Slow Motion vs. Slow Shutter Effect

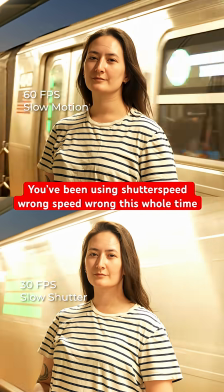0s
I don't know who needs to hear this, but there's a huge difference between slow motion and slow shutter, and it seems a lot of people can't wrap their heads around it, especially in video.
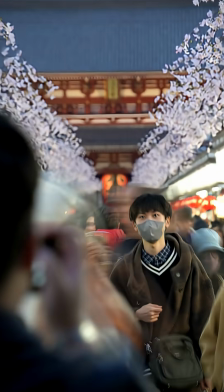7s
Lately, I've been leaning into including the interference of a scene. I'm no longer fighting the chaos. Clean shots are out.
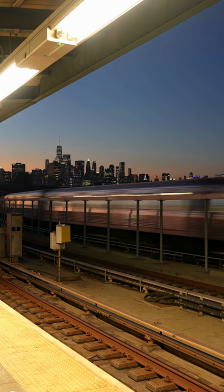13s
This isn't an editing effect. At its core, it's just a derivative style of long exposure. Once you understand what slow shutter looks like, it'll change how you capture motion.
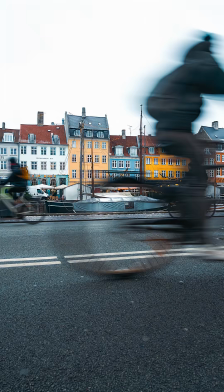21s
Shutter speed controls how motion appears in a frame. Fast shutter freezes action, and slow shutter blurs it.
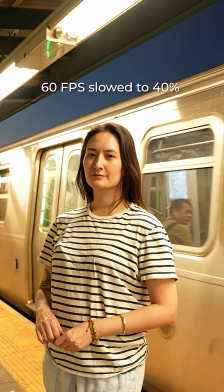26s
For video specifically, slow motion happens in post after recording at a high FPS like 60 or 120 and then reducing the speed with a lower frame rate.
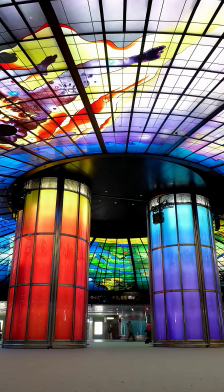33s
This is doable because more individual images are captured per second than standard video. Now, slow shutter happens in camera, by keeping the shutter open longer while things are moving.
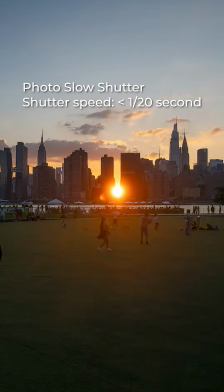42s
For photos, set your shutter speed to 120th of a second or lower. Use a tripod or trust your in-body stabilization if you're shooting handheld.
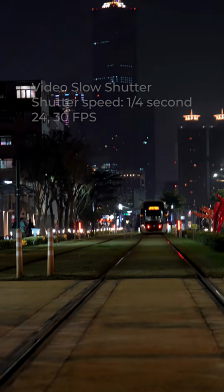48s
To capture natural-looking motion blur in video, you typically apply the 180 degree rule, but slow shutter is not supposed to look natural, so lower your shutter speed to one-fourth of a second.
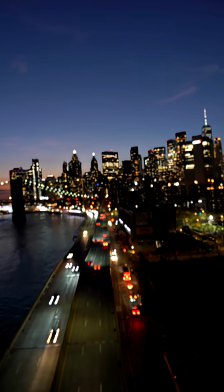57s
You'll get that smeary look when subjects move. So next time your scene feels too busy or too messy, slow your shutter.
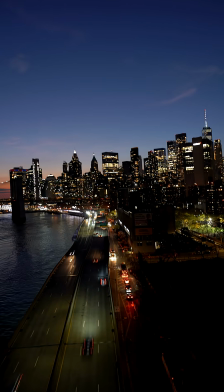63s
You'll see movement differently.